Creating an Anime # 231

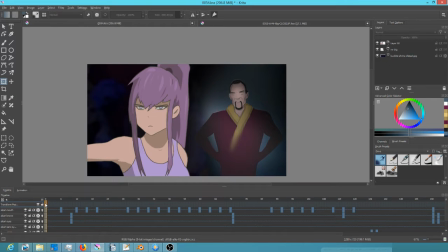(0:00)
So the microphone was turned off in OBS. So I'm going to do this one as a speed draw.
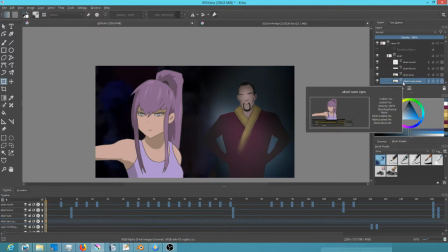(0:06)
You can see we've got lots of layers going on in Krita, and this was really one of the main points of the video today, is that you want to duplicate layers, make copies of them,
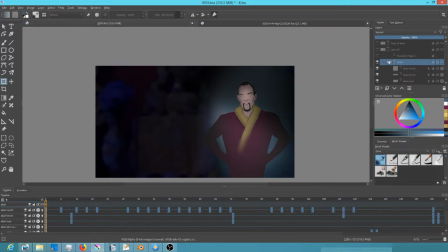(0:18)
and then just turn the visibility off or whatever, so you have backups.
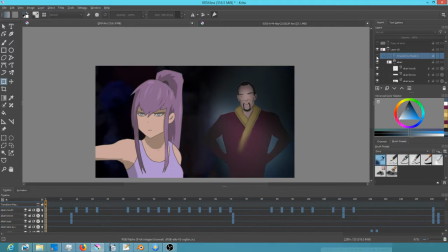(0:23)
And then the gist here was that I realized that the positioning wasn't quite right. You can see I'm using the rule of thirds there to get things positioned better. And the problem is when you have a layer that's got a bunch of sub layers
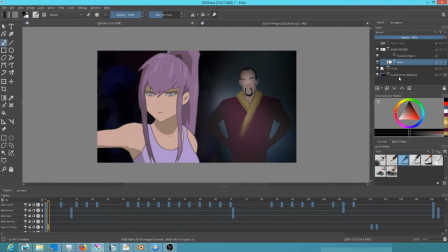(0:43)
and you want to move or translate the entire group of layers, like I did right there, as a group, what you want to do is you want to select the group and then hit Control G again, so you have a group inside of a group, and then apply a transform
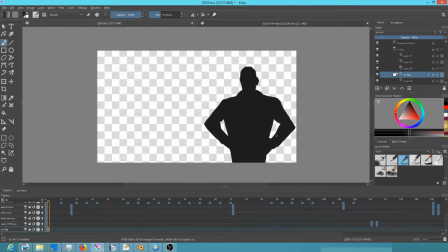(1:01)
mask to the group. Okay, and then here I kind of did the same thing with Mr. Big.
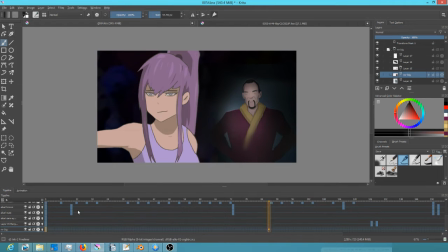(1:09)
Actually, is I just did some tweaks to make him look better, and then group that.
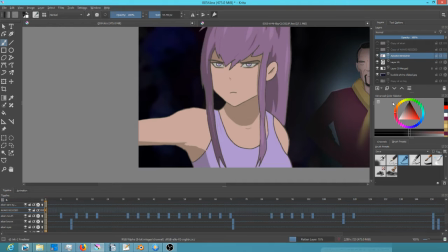(1:21)
But as you can see, you've got these anomalies going on in Krita when you play back a group that has a transform mask applied to it.
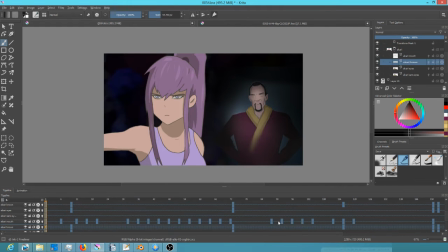(1:30)
So the solution to that is, instead of doing a flattening of the layer, what you want to do is you want to do a merge group.
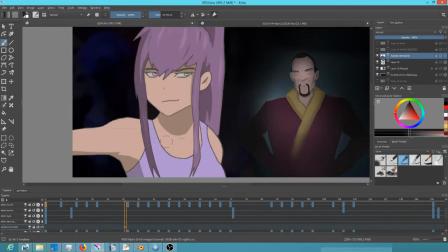(1:42)
It looks and sounds like the same thing, but it's not, apparently, because under the hood, when you have anomalies like you saw right there,
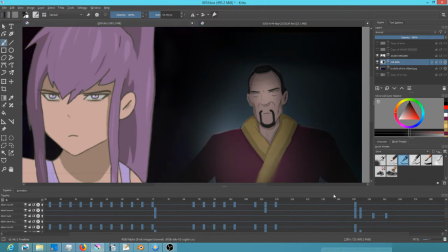(1:49)
those black lines through it, where it plays back and maybe sometimes squares are like missing out of the imagery,
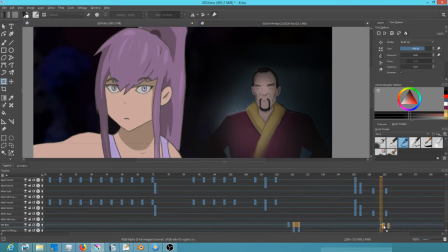(1:56)
and it'll render that way too, which is a big problem. Okay, the solution is you take the layers that are complex,
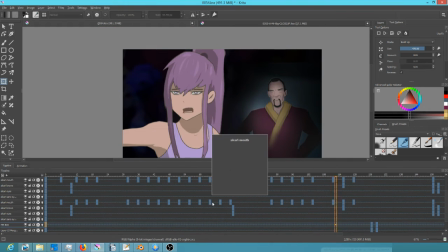(2:04)
that have maybe a transform mask applied to them, put them in a group, and then you right mouse click on the group and you select merge group. Merging the group seems to fix the anomalies, the visual anomalies that can happen.
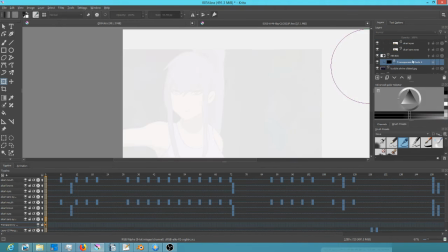(2:19)
So the main problem I had with this this shot was that it just didn't feel balanced and correct.
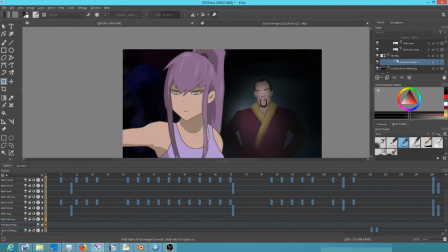(2:27)
So using the rule of thirds, as you can see right there, I just kind of repositioned things so that each of their heads are about 1/3 and 2/3 of the way across the screen, plus their eye lines line up, which is a really important kind of a cinematography concept.
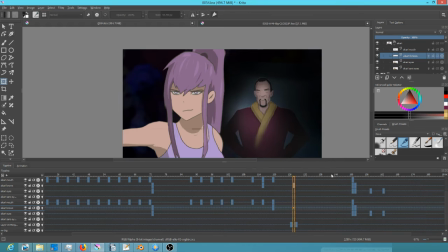(2:46)
When the eye lines line up, things look more balanced. So then it was just a matter of going through and doing some tweaks to fine-tune the animation and her reaction when Mr. Big says ahem.
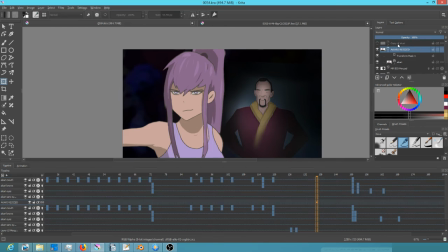(3:02)
So anyway, sorry this video had to be re-uploaded, and I'll be more careful next time to make sure that OBS has the microphone turned on.
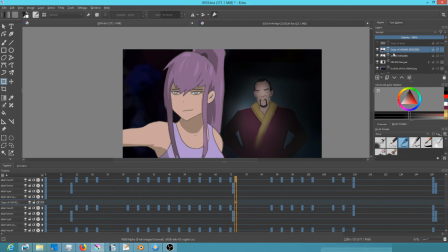(3:16)
But at least for this shot, the good news is, by making all the duplicates of the layer groups, I'm going to be able to take this shot and definitely reuse it for the next shot,
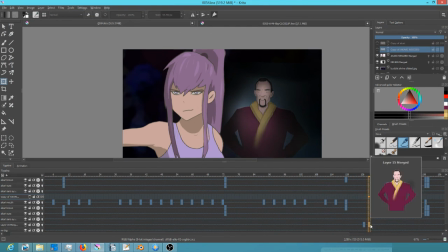(3:30)
which will probably be more interesting, because I'm going to have to actually animate Akari's head turn as she responds to realizing Mr. Big is there.